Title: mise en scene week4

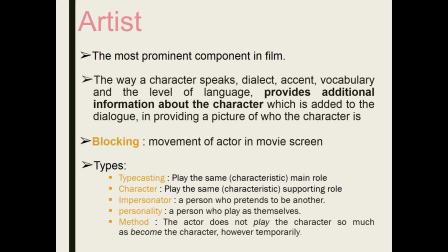(4:09)
One of the extreme artists is called method artist. The actor does not play the character because they become the character itself.
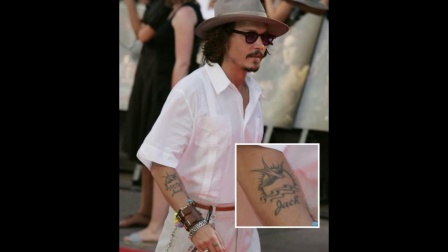(4:18)
However, it is actually temporary. One of the examples is Johnny Depp when he actually carried out the character of Jack Sparrow. He even wear Jack Sparrow clothes even though he went off screen.
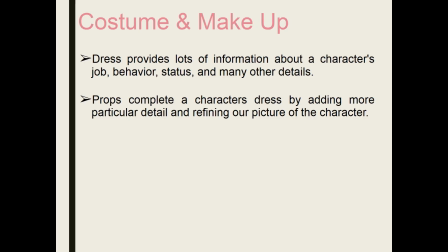(4:31)
Now, we're gonna go for costume and makeup. Costume and makeup is more towards like dress itself, refine our picture of the character, job, behavior, status, and many other things about the character itself.
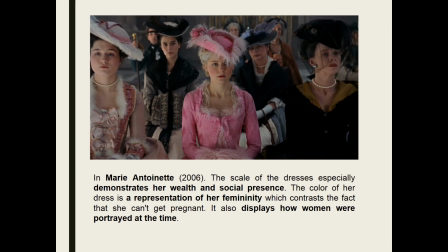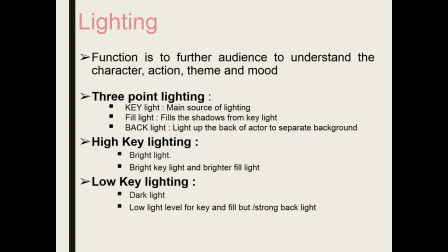(5:00)
And then we'll go to lighting. Lighting is helping the audience to understand further about the character, action, theme, and mood of the scene. There's dozens and hundreds and thousands of ways for you to do lighting,
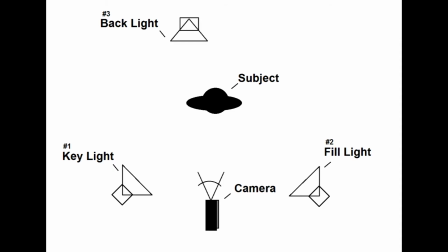(5:18)
but the most basic lighting is the 3-point lighting, where it consists of key lighting, fill lighting, and backlighting. Key lighting is a main source of lighting. Fill lighting is to fill the shadow from the key light, and we have a backlight to actually separate the actor from the background.
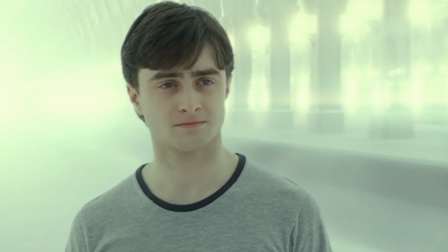(5:38)
Another type of lighting is high key lighting. High key lighting is all about bright lighting, bright coloring. Most of it, the involvement of a very bright key light and a brighter fill light.
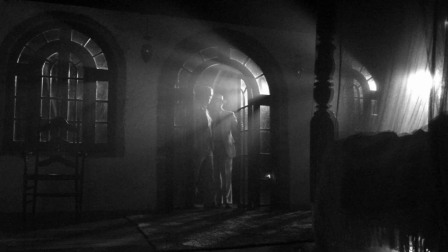(5:53)
Next, we have low key lighting, where it's all about dark and dim lighting. Low key and fill light, but has a very strong backlight.
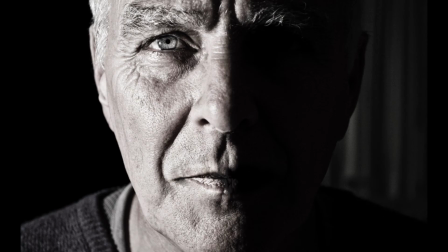(6:04)
And then we have a hard lighting. Hard lighting is more towards Baroque kind of style. Therefore, it uses the chiaro oscuro, which is making the light to have a high contrast between the highlight and also shadows.
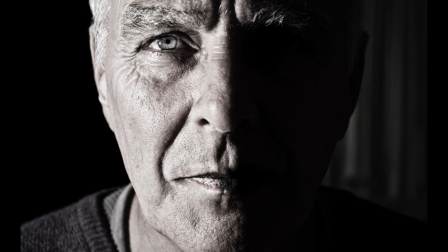(6:22)
So it is a very bright, harsh key light that gives the feeling of toughness and angular.
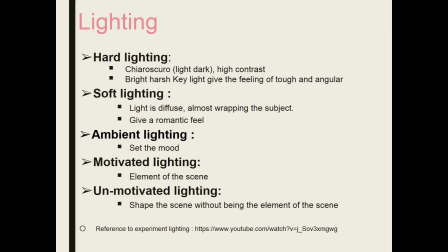(6:29)
And then the contrast of it, you have the soft lighting, where usually people use it to emphasize on the romantic feel,
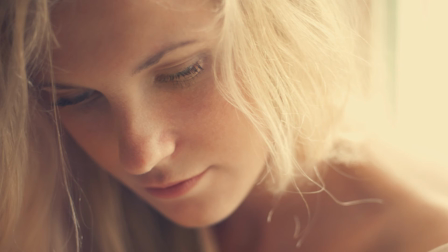(6:36)
where the light diffuse and almost wrapping the objects and glow it.
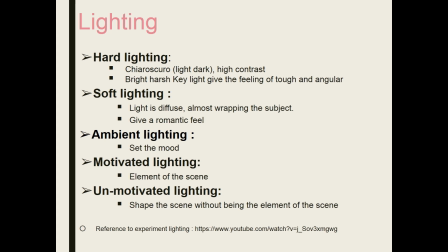(6:42)
Next, we have ambient lighting. Ambient lighting is more towards to set the mood.
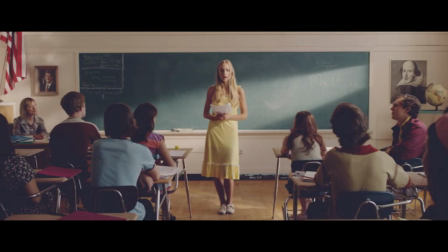(6:50)
Motivated lighting is more towards the lighting itself become the elements of the scene.
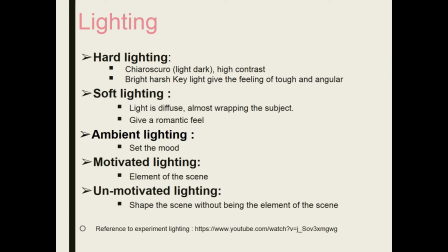(6:56)
On a contrast, we have unmotivated lighting, where it shapes the scene without being the elements of the scene.
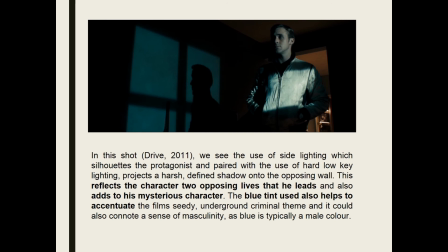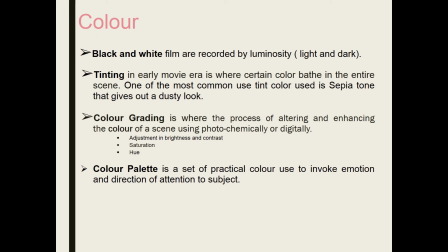(7:14)
Then we'll go to color. Film start with black and white film. It is more towards play of a luminosity, where light and dark involvement. Further than that, we have tinting.
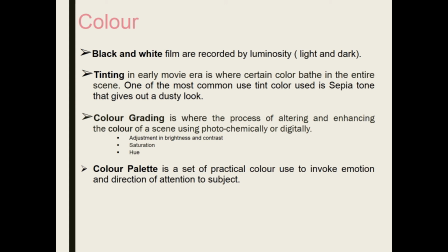(7:30)
Tinting is used early in movie eras, where the use of a color bathe the entire scene. Most common use of tinting is sepia, that give out a dusty look.
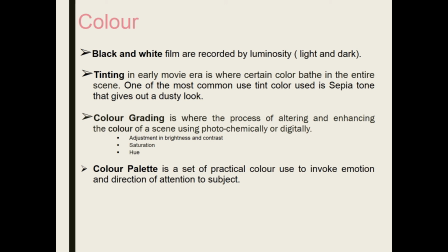(7:44)
We'll also have color grading, where the process of altering and also enhancing the color scene using photochemically, or now these days people use digitally. Usually in color grading, we adjust the brightness and contrast, saturation, and hue.
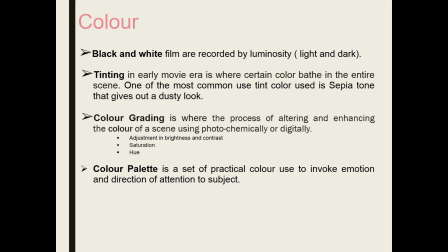(8:02)
And last but not least, in color, we have color palette. Color palette is a set of practical colors used to invoke emotion and direction of attention of the subject.